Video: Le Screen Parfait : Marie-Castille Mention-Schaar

Parce que je répète très peu, moi. J'aime beaucoup l'improvisation. Donc quand on commence à...
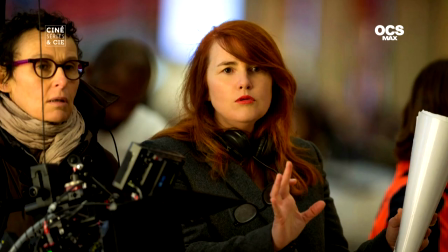4:22 D'ailleurs, souvent, je filme mes répétitions, parce qu'il sort toujours des choses que j'adore. C'est vrai que je vais de plus en plus vers ça, par rapport à un découpage plus classique. J'adore avoir deux caméras tout le temps, parce que j'aime l'instantanéité des choses.
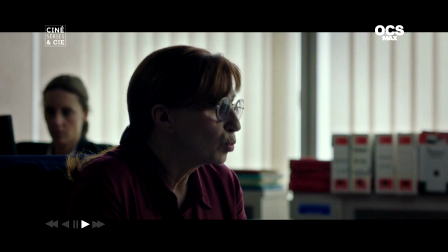4:38 Et de ne pas recréer, de ne pas... Garder la fraîcheur. Exactement.
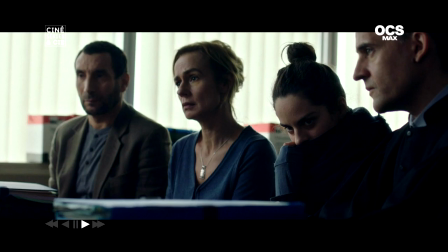4:42 D'avoir quelque chose de très spontané et que du coup, j'ai deux valeurs de cadre instantanément.
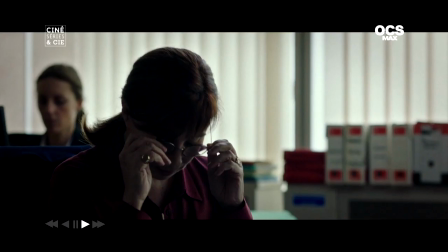4:51 Madame, il y a deux mois, votre fille était prête à partir en Syrie et par une chance inouïe, vous êtes arrivée à la récupérer de justesse. Quand on l'a arrêtée il y a quatre jours, elle était en contact avec un réseau islamiste qui s'apprêtait à commettre un attentat sur le sol français.
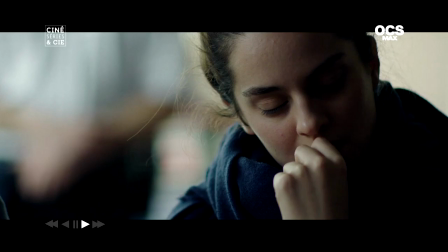5:05 Dans cet extrait, qu'est-ce que vous privilégiez dans vos cadres ?
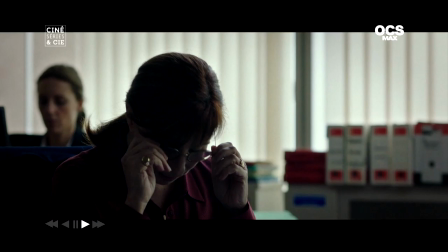5:08 D'abord, j'avais envie d'être principalement sur le personnage de Sonia.
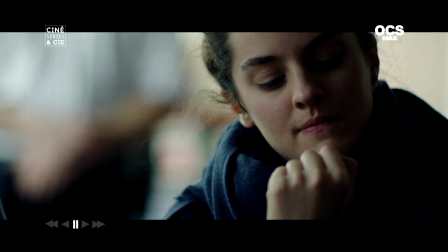5:17 D'ailleurs, je l'ai montée de plusieurs manières, cette scène-là. Je l'ai montée à un moment donné, Ariane était seulement en off. Parce que pour moi, je voulais avoir ce rapport des parents et de Sonia, mais surtout l'écoute de Sonia, c'est-à-dire la non-écoute. Parce qu'elle est dans un moment de là, au moment où elle vient de se faire choper, elle est dans ce moment où, de toute manière, elle n'écoute rien.
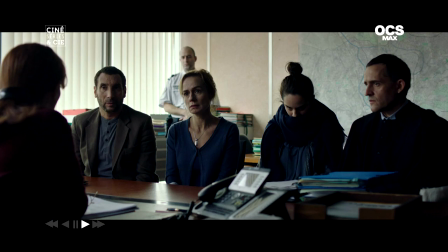5:40 Elle est encore dans son envoûtement. Donc tout passait par ça, en fait.
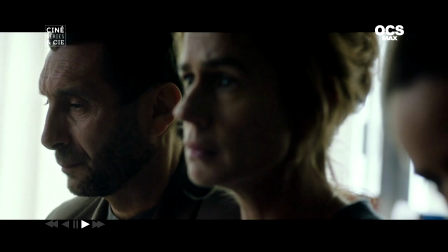5:46 Tout le reste, on va dire, des plans, du découpage,
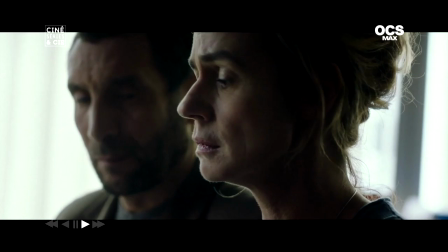5:51 des réactions de ma direction d'acteur, tout passait par ce prisme-là.
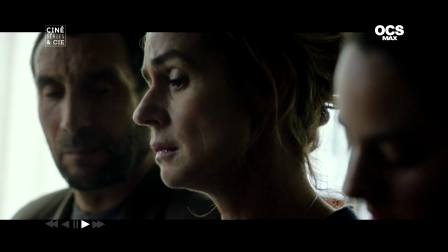5:57 Absolument aucun accès à Internet ni au téléphone. Et elle devrait être accompagnée par l'un de vous ou par son éducateur si elle sort de la maison. Vous imaginez bien ce que ça représente pour vous, pour votre mari et pour votre autre enfant.
Ce qui est important dans la mise en scène, c'est pas tant ce qu'on dit ou ce qu'on montre que comment on le dit et comment on le montre. Je pense à un moment à cette jeune fille qui marche sur une poutre. Elle est dans le déséquilibre, elle est dans cet entre-deux. C'est un film qui est sur l'entre-deux. Tout ça, il faut le préparer un peu, Marie Castille. C'est ça le vrai discours du film, non ? Oui, oui, mais moi, ce n'est pas ce que j'appelle la mise en scène. Ah bon ? Non, j'appelle ça l'écriture, en fait. Donc, c'est vrai que ça... Et si la mise en scène, c'était de l'écriture ? Oui, non, mais c'est pour ça que je ne sais pas exactement. Je suis toujours très intimidée par rapport à ce terme de mise en scène. Mais c'est vrai qu'être en équilibre, voilà, pencher, tanguer, qui, pour moi, représente effectivement cette période de l'adolescence, c'était dans le scénario.
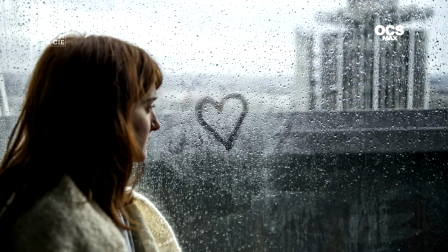7:07 Et par contre, j'ai repris une image du personnage de Mélanie au début du film, où elle est, et c'est une image un peu floue, parce que j'ai joué beaucoup sur les flous, en fait, dans le film. D'ailleurs, un de mes plans préférés, c'est on passe du flou au net quand elle regarde dehors, ce qui, pour moi aussi, c'est une métaphore par rapport à ce qu'elle aille vers la lumière,
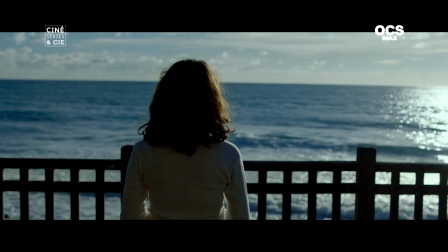7:33 vers une clarté. Il y a une image de Mélanie qui marche sur un morceau de trompeur. Partout où j'étais, j'avais cette image de Tanguay. On termine avec cette question rituelle en guise d'épitaphe. Pourquoi filmez-vous, Marie Cassie ? Pour m'exprimer. Pour partager.